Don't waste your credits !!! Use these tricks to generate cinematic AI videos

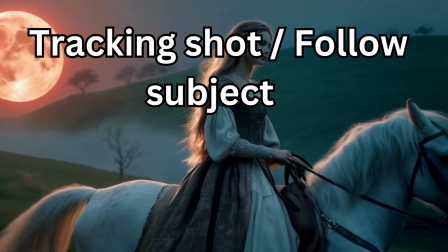Following the subject with a tracking shot. This is a crucial technique, especially when creating videos of moving subjects.
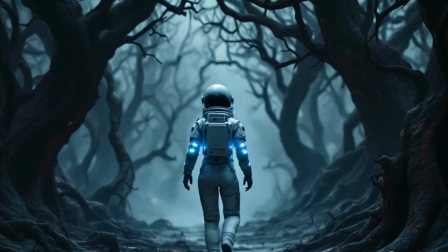A tracking shot keeps you seamlessly connected to the subject.
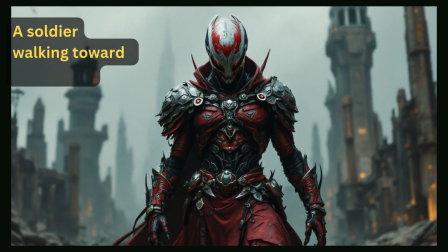For example, I first used the prompt, a soldier walking towards the viewer, to generate this video.
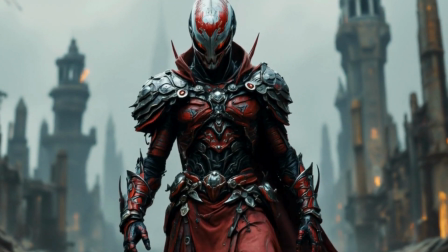Then, I refined it by changing prompt to tracking shot of a soldier walking towards the viewer.
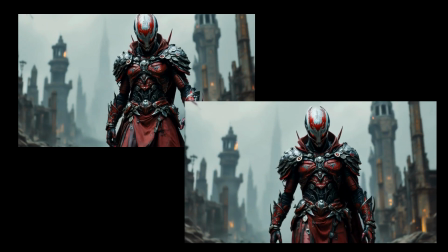As you see, the second version feels much more natural, as the surroundings adjust dynamically to the movement of the subject.
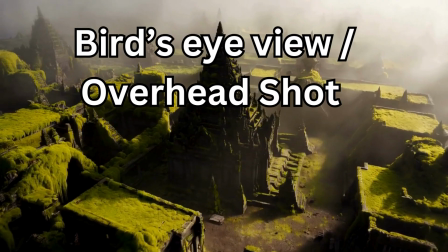Next, the bird's eye view.
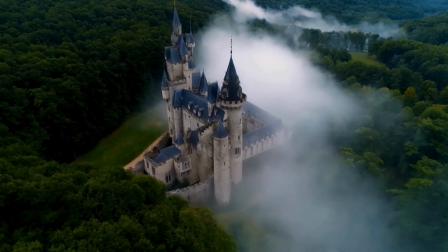A bird's eye view, also known as overhead view, shows everything from above, giving a clear and unique look at any scene.
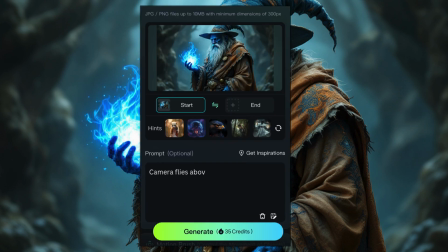For example, I'm going to take this image and say, camera flies above to capture an overhead shot of the wizard as he is standing in a snowy path.
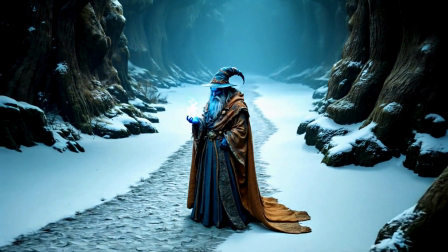Here, the reason I specifically said where he is standing is because I want the overhead shot to see the entire body of wizard. This is how you can control what the video will show.
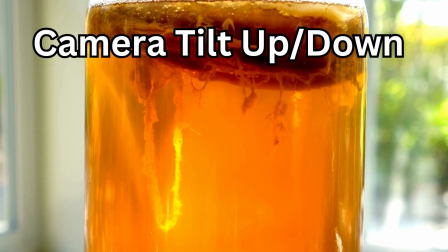Tilting the camera up or down shifts the perspective, adding drama and revealing new details in the scene.
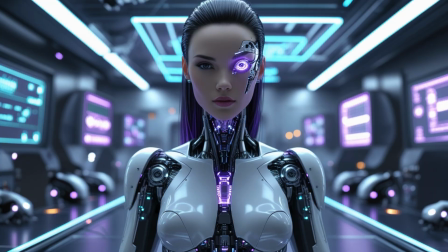For example, I am going to take this image and say, the camera tilts down to reveal the high-tech glowing boots of the robotic woman.
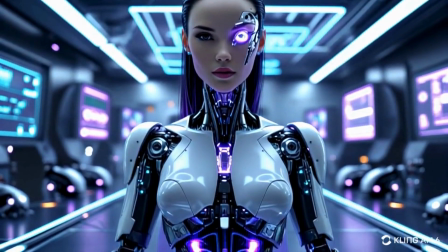Notice that I didn't just say tilt the camera down. I specifically mentioned the boots.
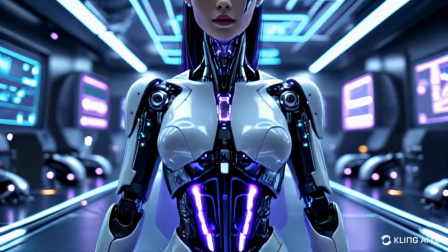That's because I wanted the AI to tilt the camera all the way down to see the entire figure.
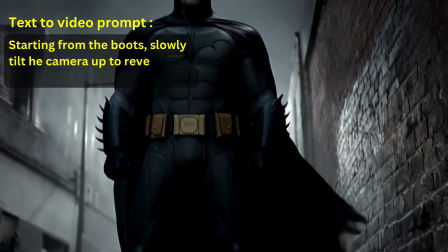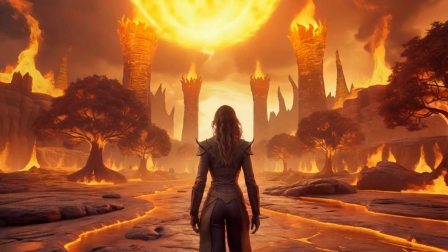Camera tilting can also combine with camera pullback to create more dramatic scenes.
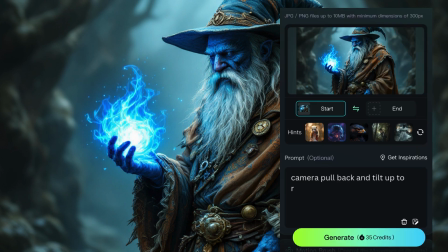Here, I am using this image and say, camera pull back and tilt up to reveal a giant glowing blue orb in the sky.
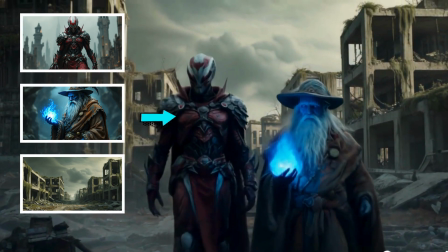As the last step, I'm going to show you a feature that's unique to Kling AI that will come handy when generating stories with consistent characters.
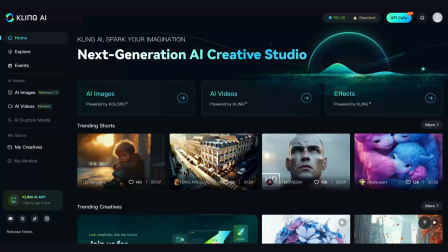Let's go to the Kling AI website. You can log in with a Google account.
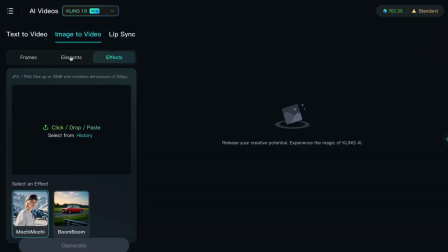Here on the main page, go to AI Videos, select Image to Video, and select Elements.
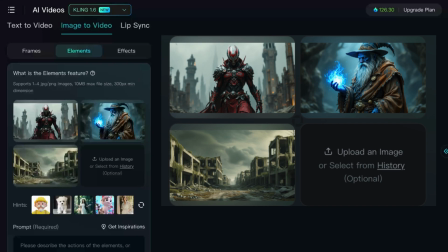Here I am uploading 2 of my characters and a background.
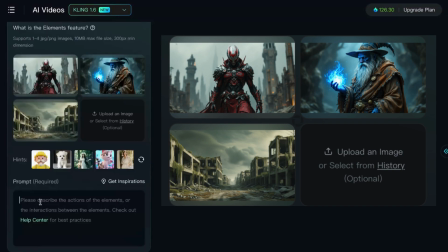Type in the prompt, wizard, and the soldier walking towards the viewer, and click Generate.
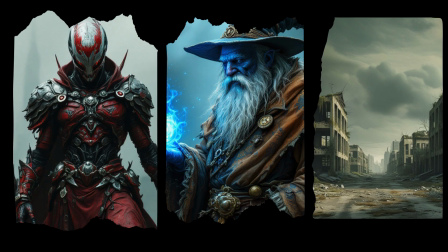Our 3 images blended together to create a one video.
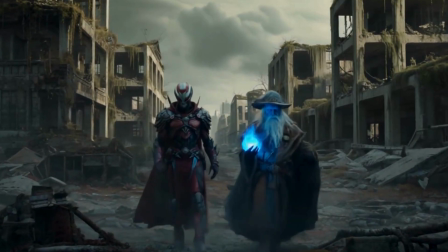Just like this, you can create many scenes of a story just by uploading images of your characters.
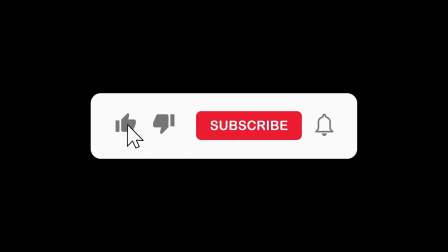If you found this video helpful, please like it and subscribe for more future content like this.